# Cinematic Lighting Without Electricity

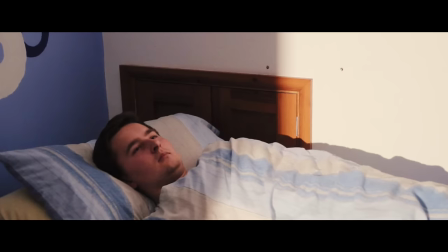So here's the challenge. Can we light a night scene and a day scene without using any electricity sockets?
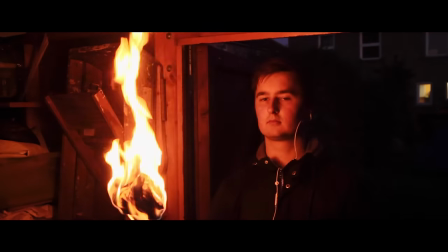That way we'd have some lighting setups we could use in the middle of nowhere, even if we don't have access to power.
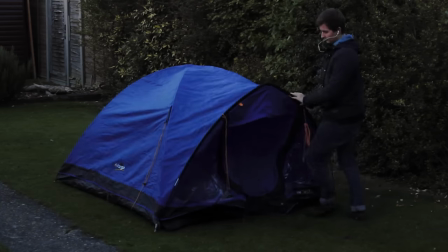So for this first one, let's say we're filming a night scene where someone is camping. Typically there would be two kinds of light, and the first is moonlight.
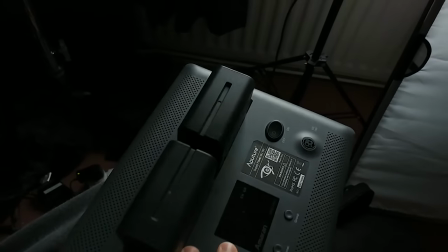So to simulate that, I'm using these LEDs that are powered by cheap off-brand NPF batteries so we can use them away from electricity.
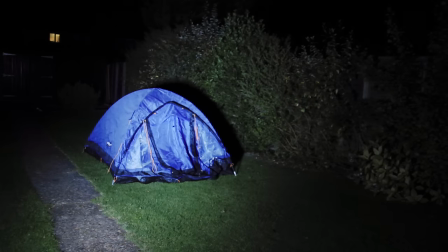If we set up the lights in the front of our scene, then the light looks kind of fake. It's as if the camera has a light sitting on top of it, which kind of breaks the illusion.
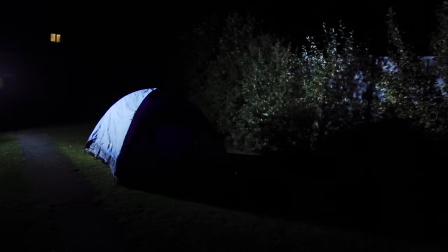So when filming at night, it's pretty common to have the light coming from the back of the scene, so it doesn't draw so much attention to itself.
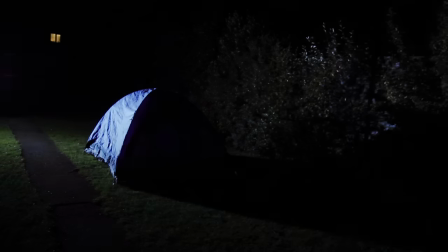Now battery powered lights typically aren't that powerful, so we've got to use some tricks if we want to illuminate this fairly large space.
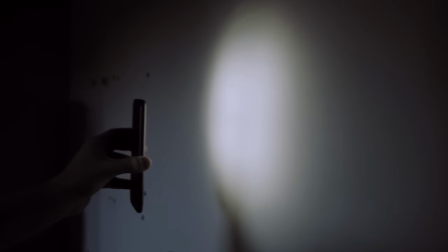For example, one of the basic principles of lighting is that the closer it gets to a surface, the less space it'll cover.
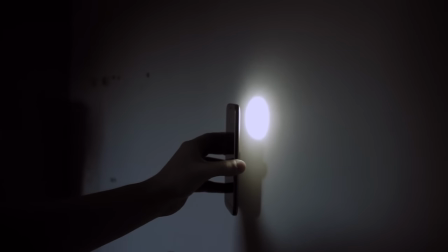So to light a larger space, we just need to move the light further away.
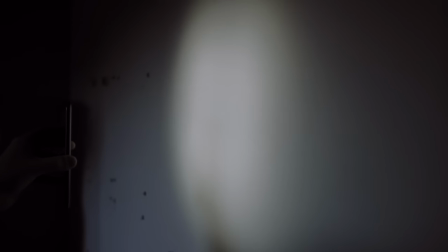Of course if we put it too far away, it won't be bright enough, so we've got to find the right balance.
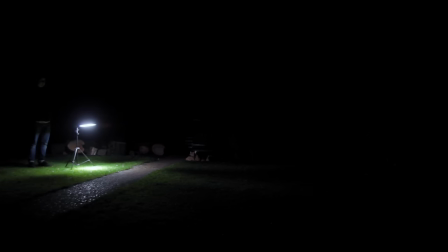Now outside the light covers quite a small space if it's low down and pointed towards the ground.
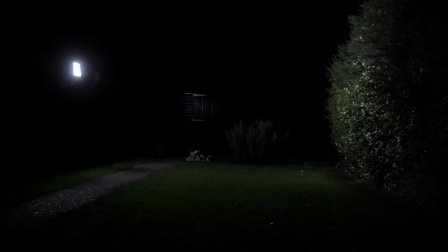But if we extend the light stand up, and tilt the light upwards a bit, it covers a much larger area.
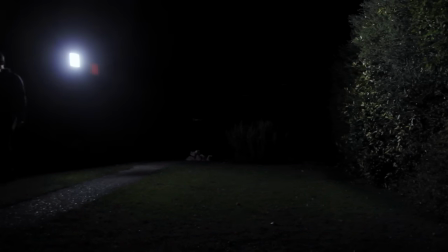And that's how I got this result that gives us a more even spread of backlight on these bushes.
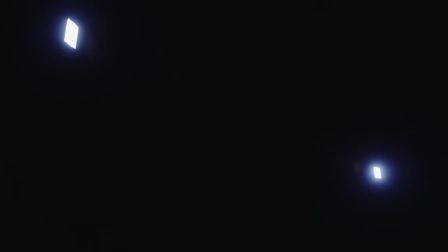Next I added a second light coming from the side, but this one dimmed down to 35% because it's just there to fill in the shadows rather than being our main light source.
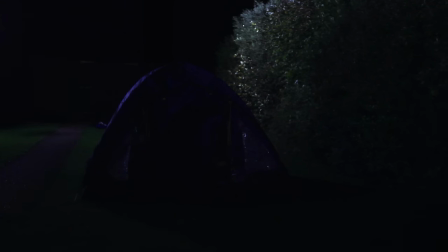Now this is still pretty dark overall. Most people would add light, especially if there was a dialogue scene where we need to actually see face expressions clearly, but for a wide shot like this I would probably just leave it dark and see if we can use some practical light instead.
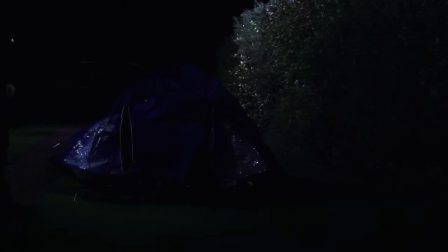We could give our character a phone with a flash on it, which is just a classic excuse to show the audience what's going on. Or if we need to see their face, why not give them a lantern? This is just a typical battery powered camping lantern and it gives us just about enough light.
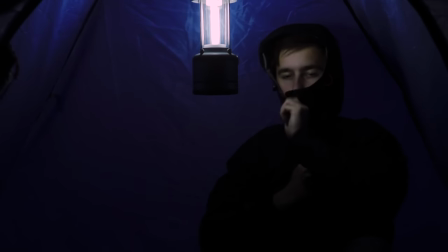Following that we could put it inside the tent, which is just another reason to justify there being light.
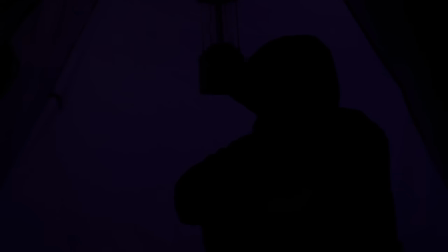So we can see that the light is coming from the lantern,
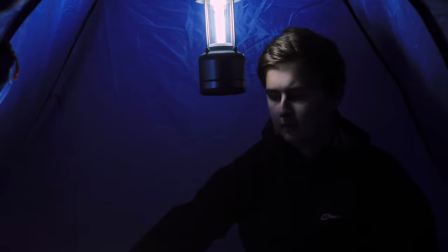but if that's too contrasty we could still bring in one of the LEDs and bounce it off the tent walls to fill in the shadows a little bit,
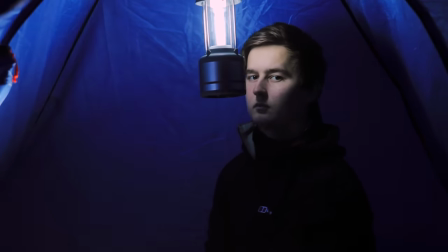depending on what kind of look you're going for. And while we're here we may as well try that wide shot again.
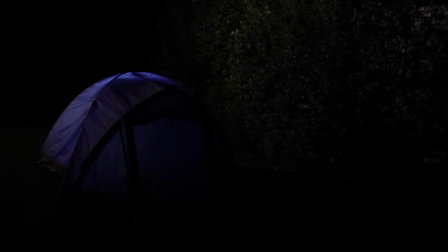Now the lantern isn't bright enough to shine through the tent, but if we use that LED that's already inside the tent,
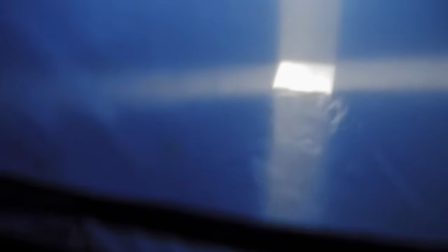we can turn up the brightness a little bit and that can fake the look of a lantern that's illuminating the whole tent.
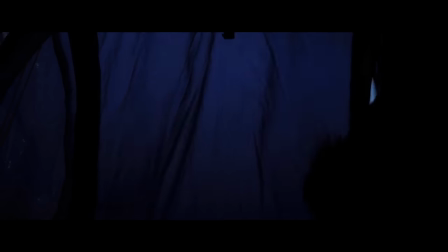It could be a nice establishing shot for the start of the scene. Now, for our last night shot, let's really avoid electricity.
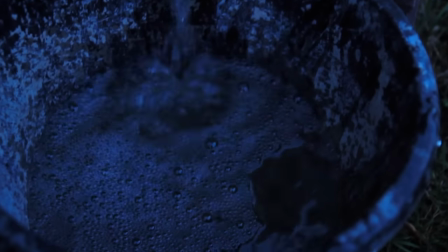Starting with a bucket of water as a safety precaution, we can then wrap some fabric around a stick.
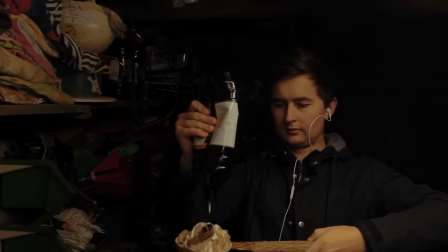Now we could dip it in some slow-burning fuel if you've got some, or a bit of lighter fluid like I did.
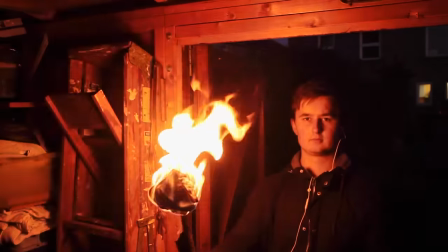Now we have a beautiful warm key light that flickers and lights up everything around it.
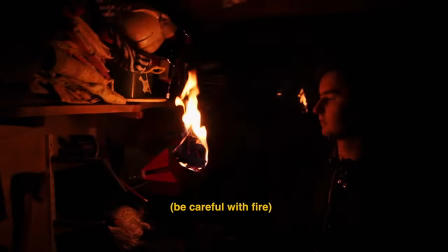You can see why it's become a cliché in adventure movies. So next, let's try a daylight shot.
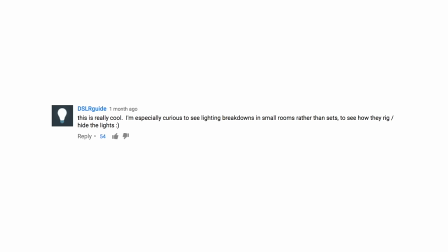And this one actually started with a YouTube comment. I asked Matt Workman whether he could design any lighting setups for a small location instead of a large studio where you can just put the lights anywhere.
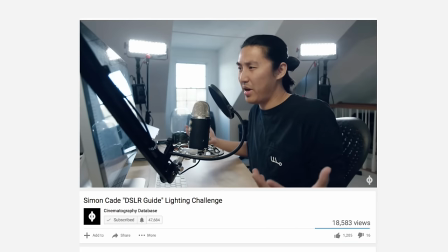And before I knew it, he had made a whole video and was challenging me to shoot his virtual lighting setup.
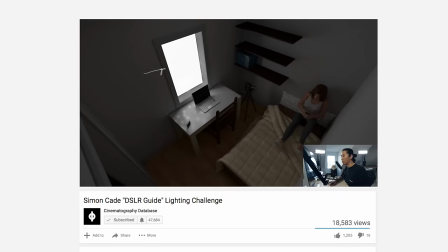Let's take a look.
Here we are in an 8 by 10 foot room with 8 foot ceilings. We've got one window, we've got a desk, we've got a bed right there, and we've got some shelves right there.
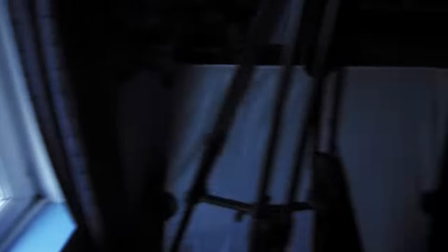I think I've met the requirements.
So we need to find a window that faces the side of a bed with a white wall next to it.
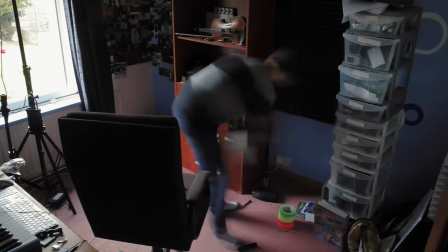I'll have to use this room. Let's clear it out and bring in a camp bed with a mattress on top so it's a better height.
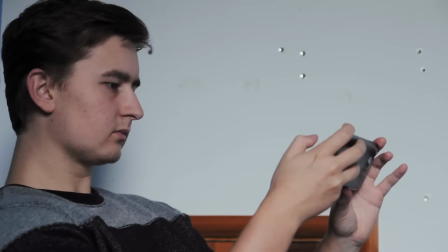Now this is what the natural light looks like from the window. It's not bad, but it's pretty flat, the light is all coming from the front.
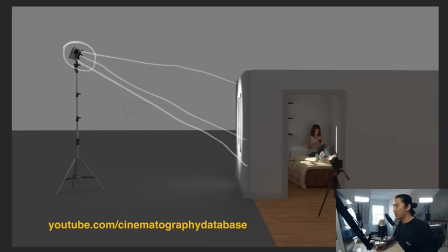So in the video Matt basically suggested that we grab an HMI and set it up outside the window so the light comes through the window,
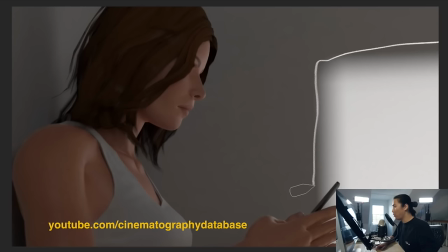bounces off that white wall and keys our character.
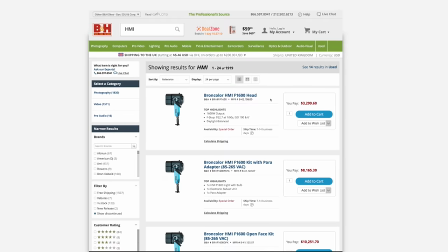Ok so there's already a bit of a problem, HMIs are expensive. So here's my work around.
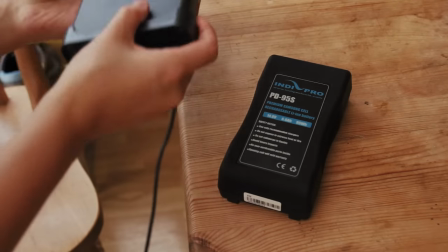I still want to keep things battery powered so I'm using these V-mount batteries that Indy Pro Tools sent me for this video, so I still don't need to use any electricity sockets.
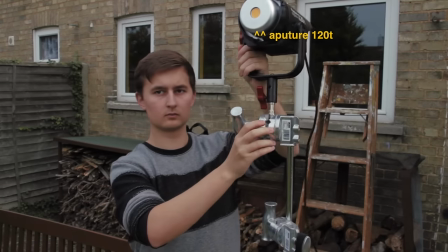I'm using a much cheaper and less powerful light so it'll need to be much closer than in Matt's design,
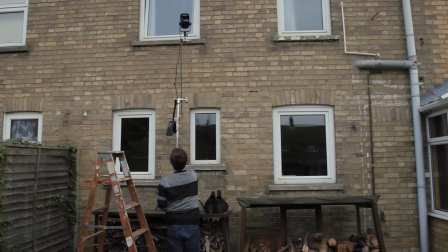but we do need to find a way to get the light up to that upstairs window. This c-stand is the tallest bit of kit that I've got so I precariously attached the light to the arm and then put it on top of this wood shed for a bit of extra height. I had sandbags at the ready so I could secure it as soon as possible knowing that otherwise a bit of wind could knock this top heavy rig right over.
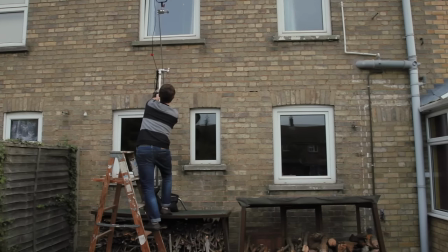With the sandbags on I tested it and found it to be secure but on a professional set I probably wouldn't risk it,
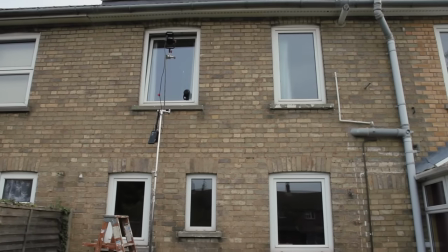I'd just rent a taller stand rather than doing something as precarious as this.
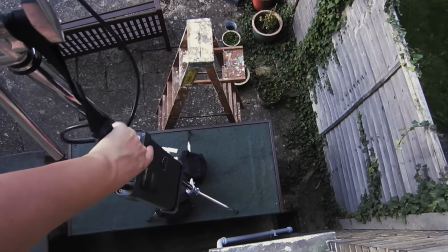Either way, we have managed to set up a light without taking up any of that really valuable space inside that small location.
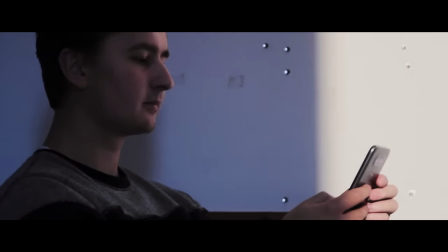Now my version didn't work out quite as well as Matt's, but it certainly got me thinking about this kind of different approach,
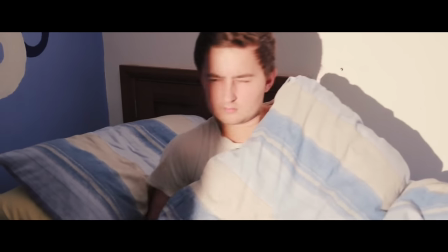where we show direct sunlight in the frame while using it to bounce light onto our characters.
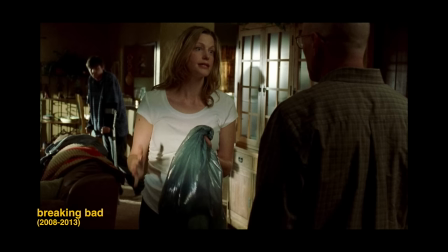Matt talks about seeing it in law and order, and it's true, I've started seeing it all over the place, Breaking Bad uses it a lot to make their house seem really dark even when it's sunny.
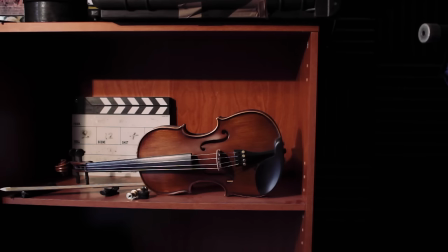But the fun thing about hard light like this is that you can quite easily start with bright sun through the window in the morning light,
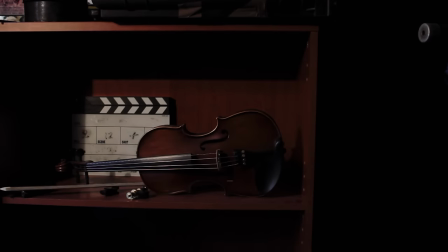and just by closing down the aperture on the lens and cooling off the white balance in camera, it suddenly looks like a night scene. Now throughout this video there's been one type of lighting we haven't really talked about,
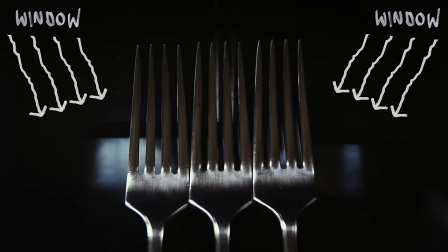even though it's completely free and portable and doesn't require any electricity from us, and that of course is the sun.
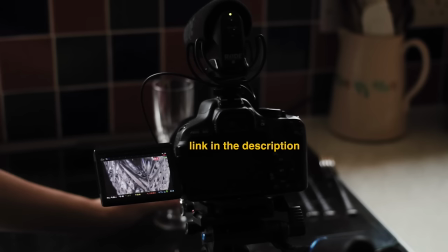But I've done a whole another video all about using sunlight in filmmaking, so there's a link to that in the description.
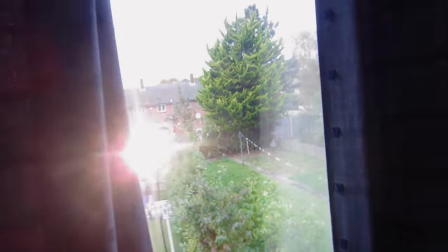But anyway, I guess there are two main things I've taken away from this challenge.
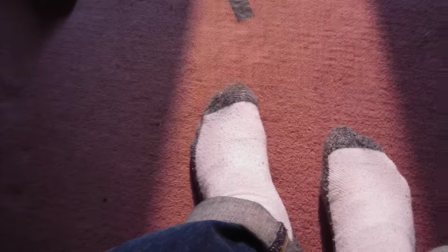First is that although we all like soft light, we shouldn't forget about hard light and hard shadows, especially for bounce sunlight or night scenes.
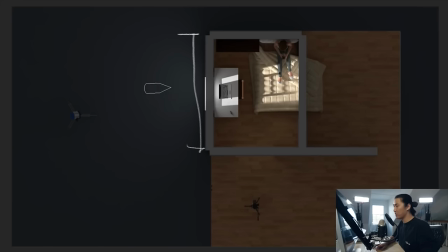But secondly, it's reminded me just how important it is to work with limitations. By setting the challenge of lighting in a small room or only with battery powered lights,
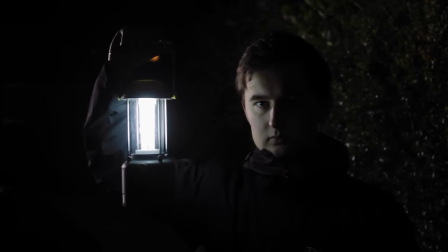it really forces us to think outside of the box and come up with tricks and
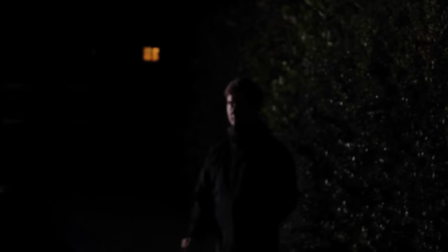workarounds that we might end up using even when the limitations are taken away. My name's Simon Cade, this has been DSLRguide and I'll see you next week.